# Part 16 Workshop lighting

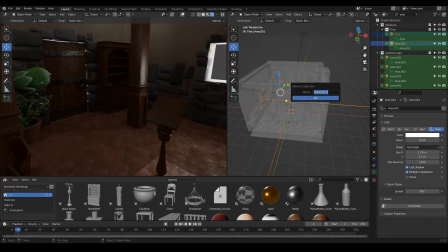Those one I'm gonna move toward also another collection. I'm gonna call them opening lights. Okay, and then I can also find my sun
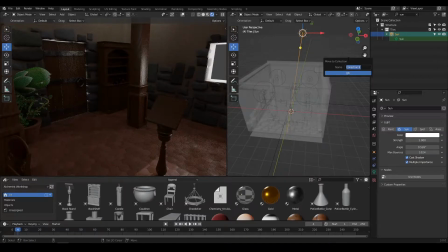and move it to another collection, and I will call it light sun. I will rename all of this and start with the name light so that it will be just easier to find. And then, so we've got our 3 light groups.
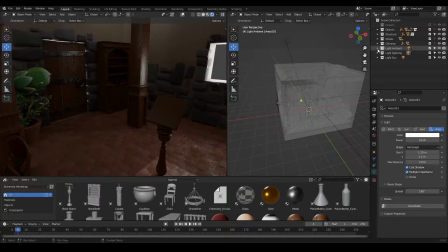What I'd like to do is change those lights. If you have multiple objects selected, remember,
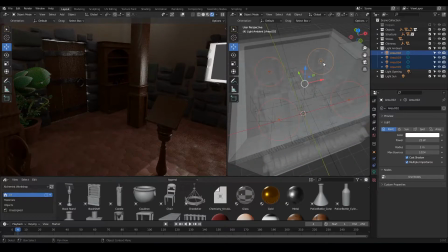if you change the settings, it will change settings of the active objects. But if you hold the Alt key on your keyboard and change the settings, it will change the settings of all the objects selected.
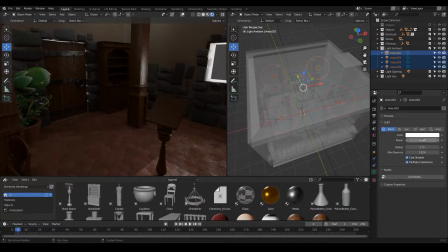Of course, they have to have similar settings and they have to be similar objects. So let's change this power to 50 first.
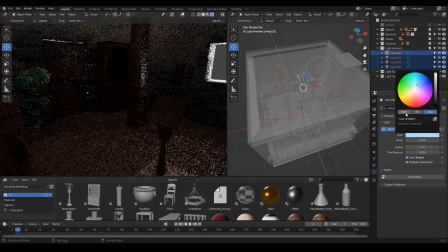I'd like to change their colors to a more blue light, and this I think
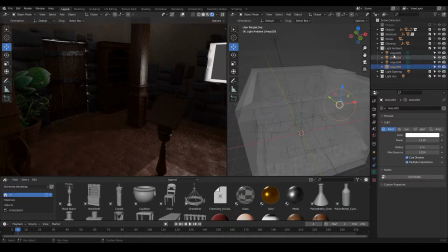didn't work on all of these lights.
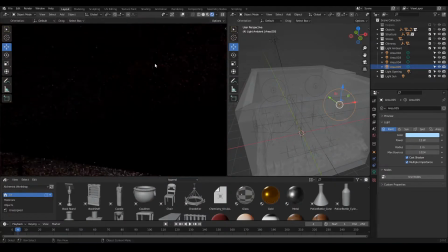Now my ambient light has a kind of bluish tint that will also
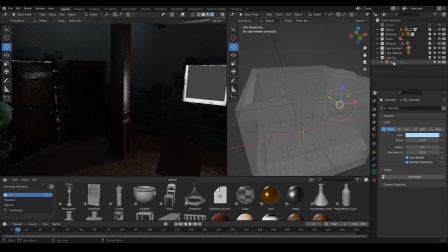remind us of the night lights, because this is not a sun, this is a moon.
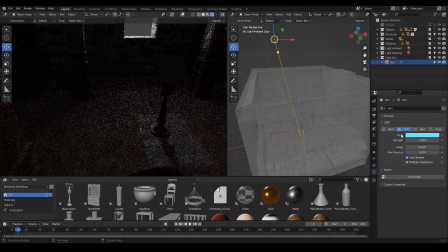I'm also gonna change its light to something bright but bluish. Okay, and the light from the openings should have the same kind of color as well.
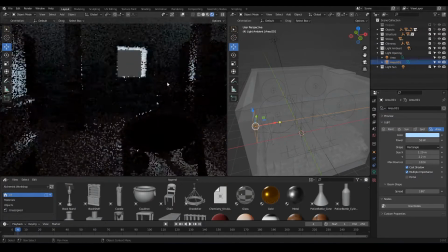I'm not using something very strong, a color very strong,
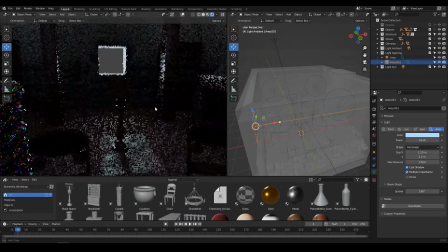because we also want to still see, or at least guess, the materials from our objects.
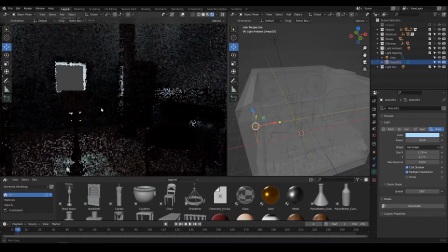Okay, so now that we have something like that,
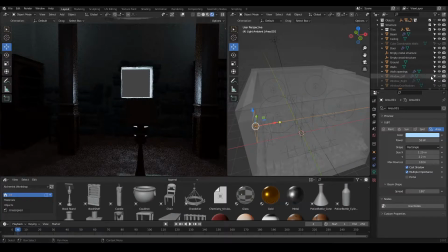let's close the windows and see how this is looking like. Okay, it's still alright, but remember, we've got a few other lights in our scene,
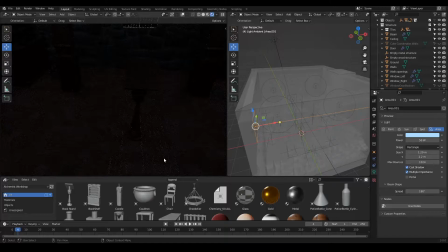and this, wow, this is very nice. You can see the light pattern it creates here. That's cool. We also have the chandelier at one point that will be lit, so there we can maybe add also a point light.
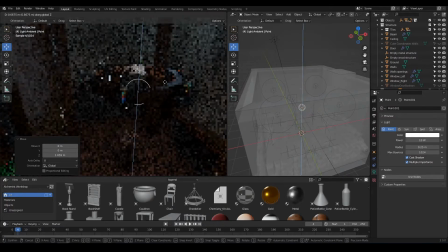Okay, let's bring it up here at the moment just to simulate the light.
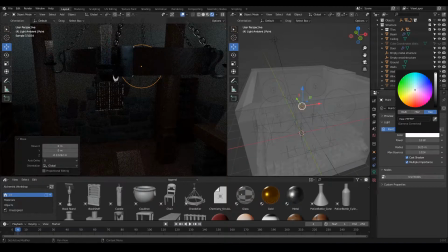Give it a nice orange color, maybe something like that, and I'm going to increase its value.
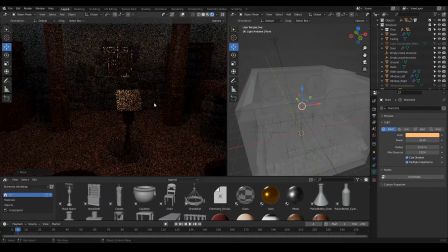And now look at that, we got something which looks okay. We can see our objects, and at the same time we can guess that outside there is a strong
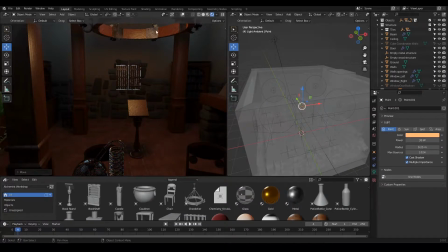moonlight coming through here, and that this feels like it could be candlelight. Okay, and because of course depending on the sequence, this candlelight that will be turned off at one point.